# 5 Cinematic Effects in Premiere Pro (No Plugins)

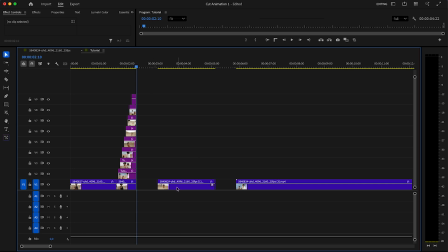[4:05]
So delete the remaining part of the effect and drag the next clip after it to close the gap. It should look like this now, way better when it's a bit shorter. Next, select the first cutout and go to the Effects panel.
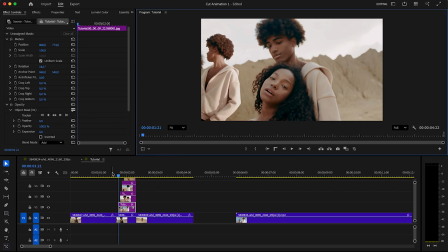[4:17]
Search for the brightness and contrast effect and drag it onto the cutout, because we want a small flash when the cutouts appear. With the brightness and contrast effect, you can create really nice flashes. It's my go-to effect in almost every project.
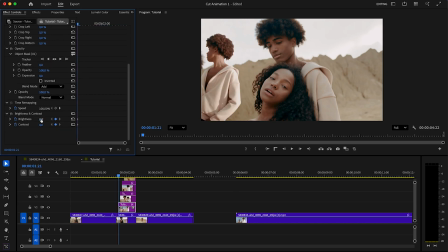[4:32]
Once you've added it, go to the effect controls and move to the first frame of the selected cutout. Create a keyframe with around 55 for brightness and 20 for contrast. On the next frame, set all the values back to 0. Next, select the brightness and contrast effect and copy it.
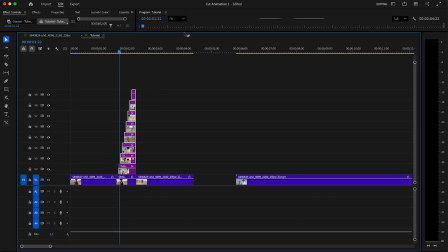[4:50]
Then paste it onto the other cutouts so all of them have the same flash effect. Much better.
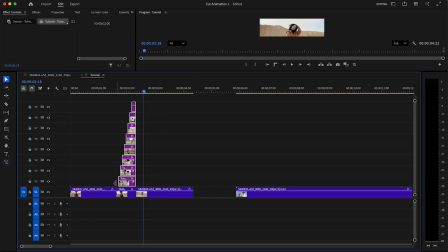[4:59]
Now select all cutouts and right-click to nest them, since we're not making any further adjustments to them. Now we're going to pimp this effect even more. Create an adjustment layer and drag it onto the timeline. This will let us add a smooth shake right after the cutout animation. This adds extra movement and makes the transition feel way more dynamic.
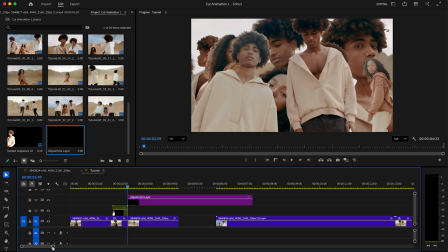[5:17]
So create the adjustment layer and drag it onto the timeline. Make it 8 frames long and place it 2 frames before the cutout animation ends.
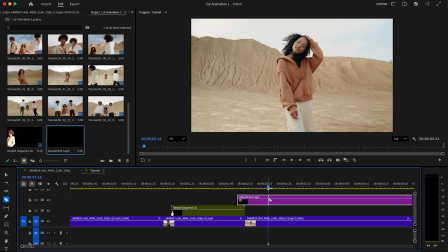[5:26]
We'll now add a nice shake effect.
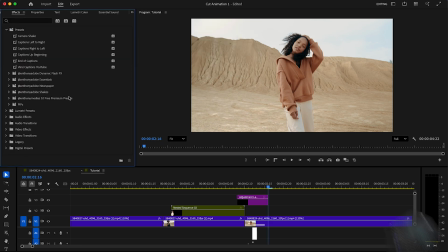[5:28]
Go to the effects panel, search for the essential pack I created for you guys, and drag a shake effect onto the adjustment layer.
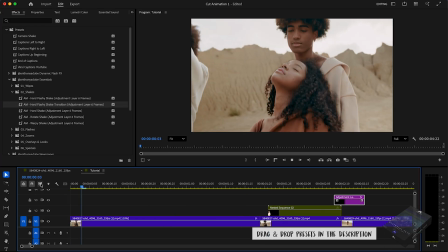[5:36]
I also linked a tutorial in the description showing how to create your own shake effects.
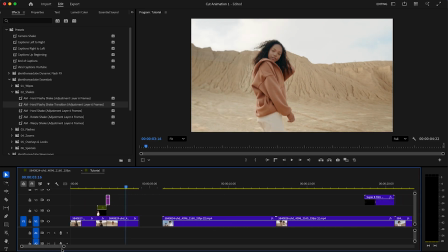[5:41]
Looks very dope. You can download a free Super 8 film burn in the description.
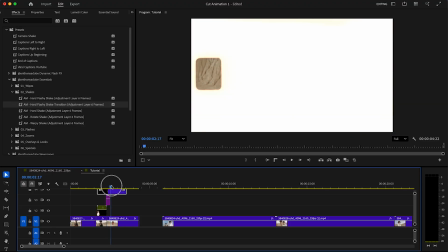[5:46]
Just place the film burn on top of the cutout animation and set the blend mode to screen in the effect controls.
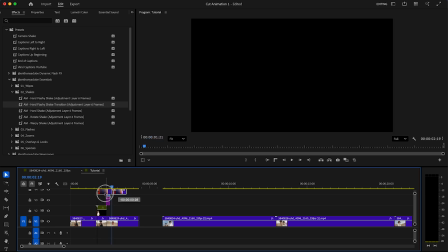[5:52]
Use the film burn right after the flash starts, since we want the cutout animation to stay visible.
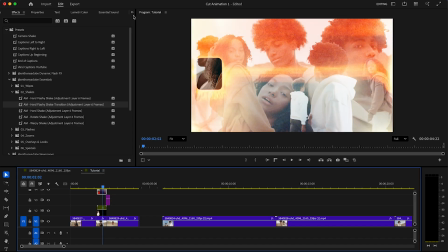[5:58]
This adds more energy and gives the whole effect a more cinematic and polished look.
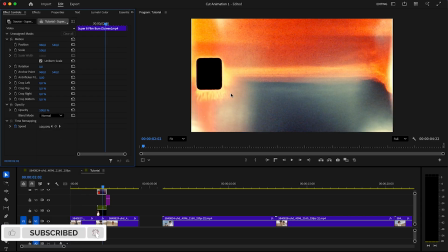[6:03]
So make sure the blend mode is set to screen. And now let's check the cutout animation using the new object masking tool.
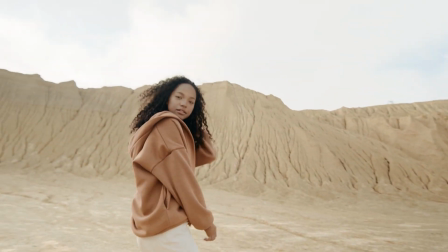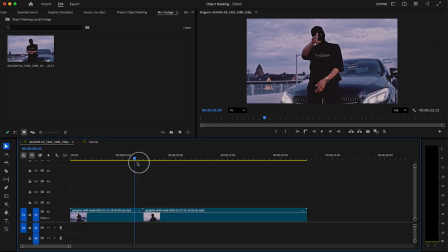[6:17]
Okay, let me show you how easy this effect is. First, hold the Option key on Mac or Alt key on Windows and drag the clip up to Video 2 to duplicate it. Click on the Object Mask tool in the new version of Premiere and select your object. In the Effect controls, you'll see the Object Mask.
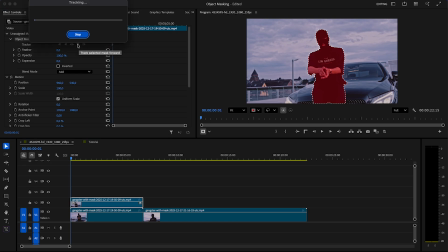[6:35]
Just click on the tracking button and Premiere will track the object through every frame. The new Object Mask saves us so much time and lets you create a lot of dope effects. Once it's done, just drag the mask down to the opacity section to activate it.
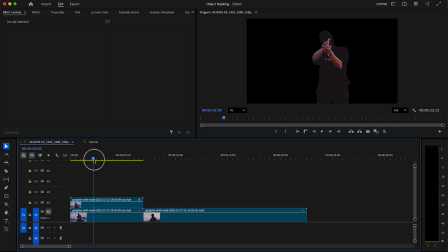[6:49]
If you hide video 1, you'll see the clean mask. Unhide video 1 again so you can see the full footage.
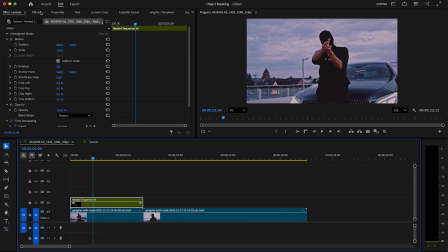[6:55]
Then right-click the mask clip and nest it so we can start adding effects. In the Effects panel, search for the transform effect and add it to the nested masked clip. Choose the frame where you want the effect to start, then go to the effect controls. This is where we bring the effect to life.
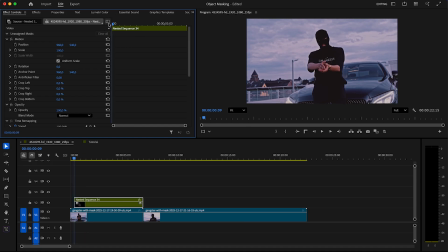[7:12]
So in the effect controls, go to the first frame of the clip and set keyframes for position and scale in the transform effect. Then move a few frames forward and create another keyframe where you move the object to the left side, for example, around here.
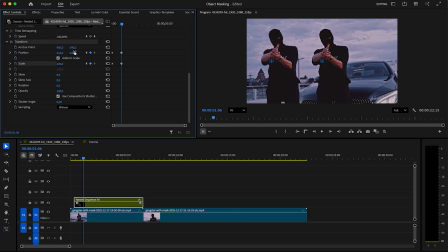[7:26]
You can also move the object a bit lower to add more movement when it snaps back into position. Feel free to play with the scale as well to make the motion more dynamic. Make some small adjustments and let's see how it looks now. If it feels a bit too slow, move the last keyframes closer together to speed up the motion.
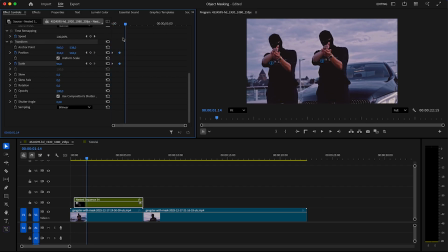[7:45]
I think this already looks way better. Feel free to experiment to find your own speed and style for the effect. Once you're happy, move a few frames forward, set new keyframes for position and scale, then move forward again and reset all values back to 0.
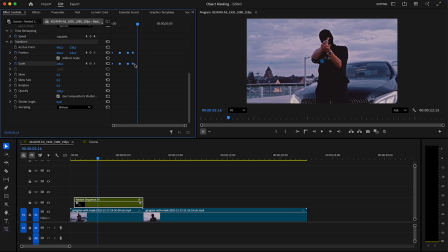[7:59]
It already looks very dope. Next, select all your keyframes, right-click, go to Temporal Interpolation, and choose Ease In. The next thing we're going to do is add some motion blur, since this really makes the difference.
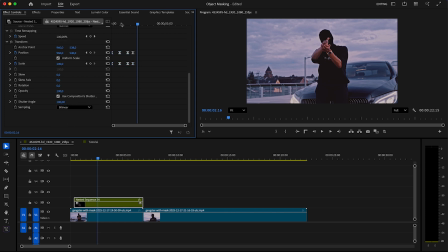[8:13]
For that, simply adjust the shutter angle and set it to around 180. You can see the nice motion blur now, and since the last keyframe is closer to the others, the movement feels very dynamic. Now make a cut when the object snaps back to its original position and close the gap with the next clip.
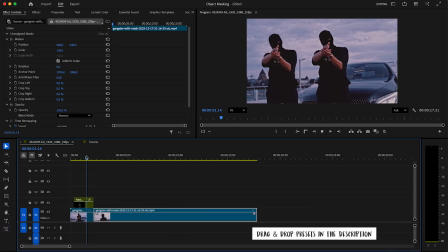[8:31]
Since the effect is faster, it looks very professional, which is exactly what you want.
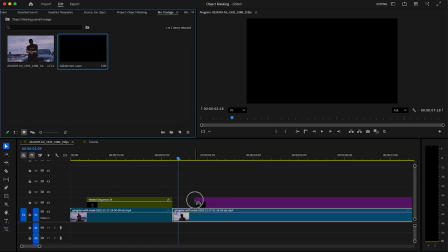[8:36]
Finally, create an adjustment layer and drag it onto your timeline. Make it around 8 frames long and place it 2 frames before the effect ends.
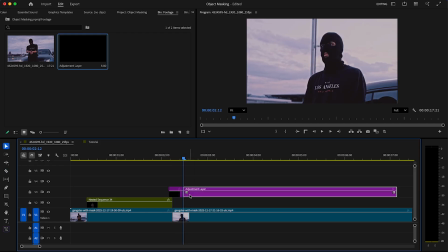[8:45]
We'll end this effect with a nice shake, which you can find in my essential preset pack. You can also check the tutorial in the description to learn how to create your own shake effect. This works perfectly for this kind of animation. If you have any questions, let me know in the comments.
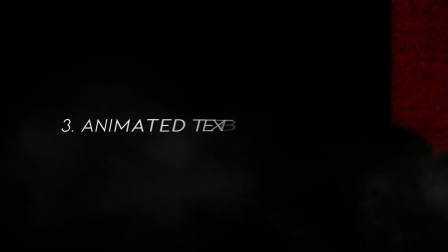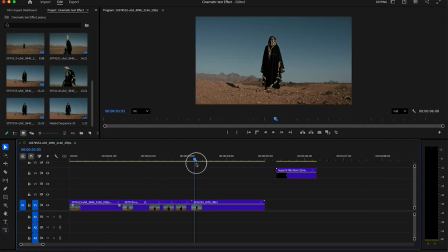[9:06]
Okay, I prepared some clips for you guys. On the first clip, we're going to place the text behind her. First, duplicate your clip by holding Alt on Windows or Option on Mac. Select the new Object Mask tool in Premiere and highlight her in the program monitor.
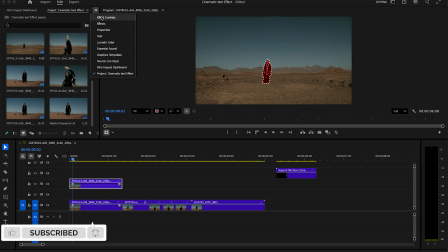[9:21]
Then go to the effect controls and track the mask through the entire clip so we can isolate her. The new Object Mask tool automatically detects and tracks a subject in your footage, so you don't have to draw and animate masks manually.
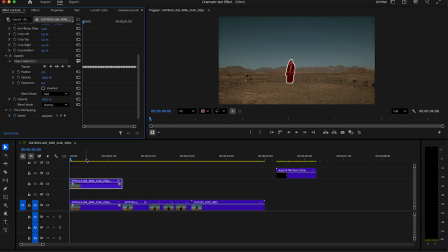[9:35]
Drag the unassigned mask down to the opacity section, and now she's isolated from the background. Next, select the text tool and create a new text layer. In this example, I'll use the text Desert Walk. Place the text layer between the masked clip and the original clip, and you'll see that the text appears behind her.
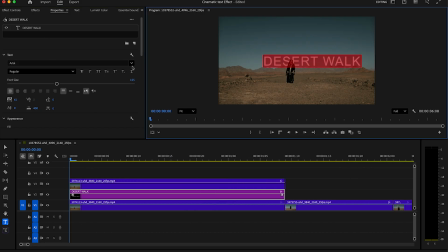[9:55]
In the Properties panel, you can now edit the text. First, choose a good font in this example. We'll use Avenir, which looks very clean and modern. Adjust the size so it's not too big, and play with the tracking to add more space between each letter. This spacing gives the text a more cinematic feel. This really depends on your personal preference.
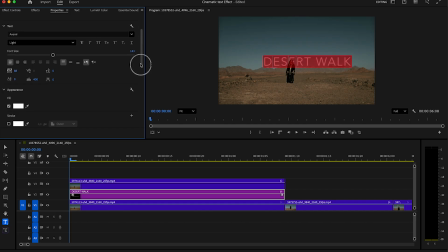[10:15]
Next, move the text to the center of the frame. In the Align and Transform section, you can fine-tune the size until it fits her and the scene perfectly. Whenever you adjust the settings, make sure to realign the text so it stays centered.
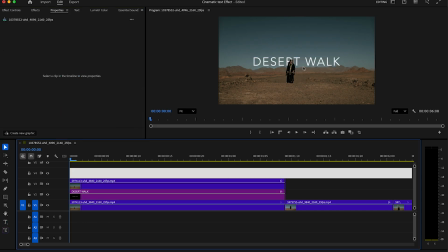[10:29]
Of course, this also depends on where your subject is positioned in the frame. Now go to the beginning of the clip and make a cut every other frame using the C key. On each cut, we'll change the font to create this dynamic effect.
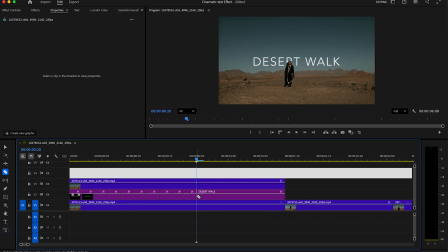[10:43]
Jump 2 frames forward, make a cut, and repeat this as long as you want the text animation to last. You can control the speed of the effect simply by adjusting how many cuts you create.
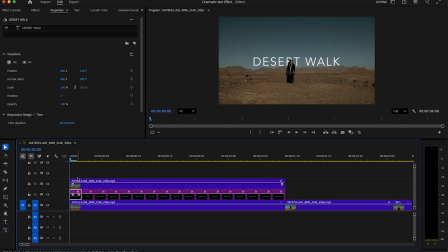[10:54]
Once you're done, jump back to the beginning of the clip and select the second text layer, since we already edited the first one. Go to the Properties panel again and change the font. In the description, I've added 10 fonts that I used in this video.
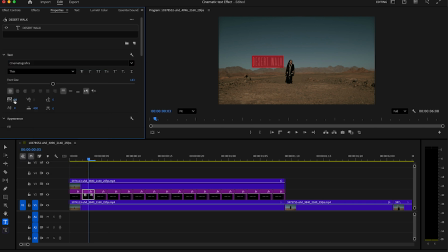[11:08]
Just make sure to check the rights and licenses before using them. Always adjust the size and tracking so each font matches the same position and scale as the first one. Try to keep everything consistent. At the end, make sure to align them properly so the animation looks clean and professional.
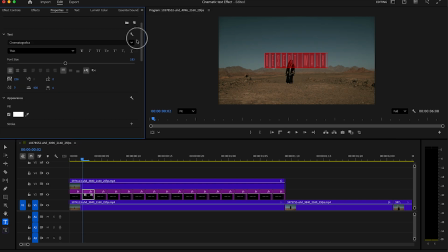[11:24]
You can jump back to the first text layer and check if the size matches. If not, adjust the settings until everything lines up properly. In this example, you could even change the font style to better match the overall look.
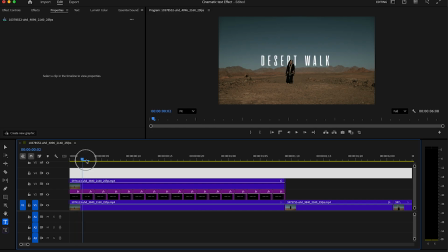[11:36]
Align the text, and in this example, we're good to go. Now select the third text layer and repeat the same steps as before.
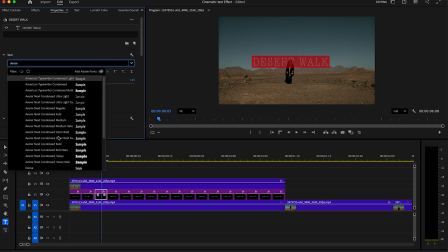[11:44]
Change the font, adjust the size, and align it properly at the end. As mentioned, check the description for the fonts I used. I'll speed this part up for you, and of course, feel free to drop any questions in the comments.
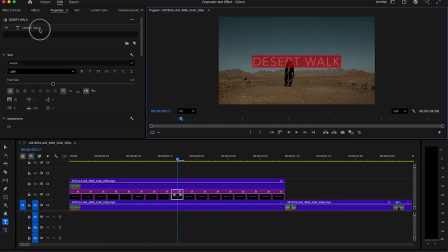[11:56]
While I'm speeding this up, just focus on matching the size and position. Once you're done, delete the remaining parts of the text layers.
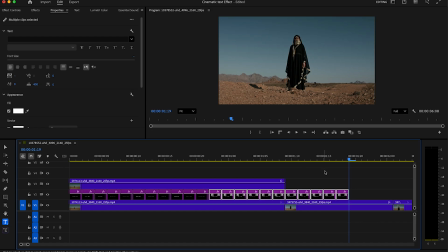[12:04]
Now, copy the text layers and paste them behind the others. Then trim or delete the overlapping parts so everything matches the length of our masked clip.
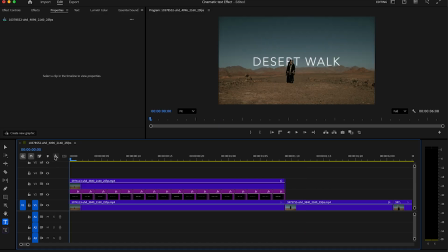[12:13]
As you can see, this effect already looks very dope with the different fonts.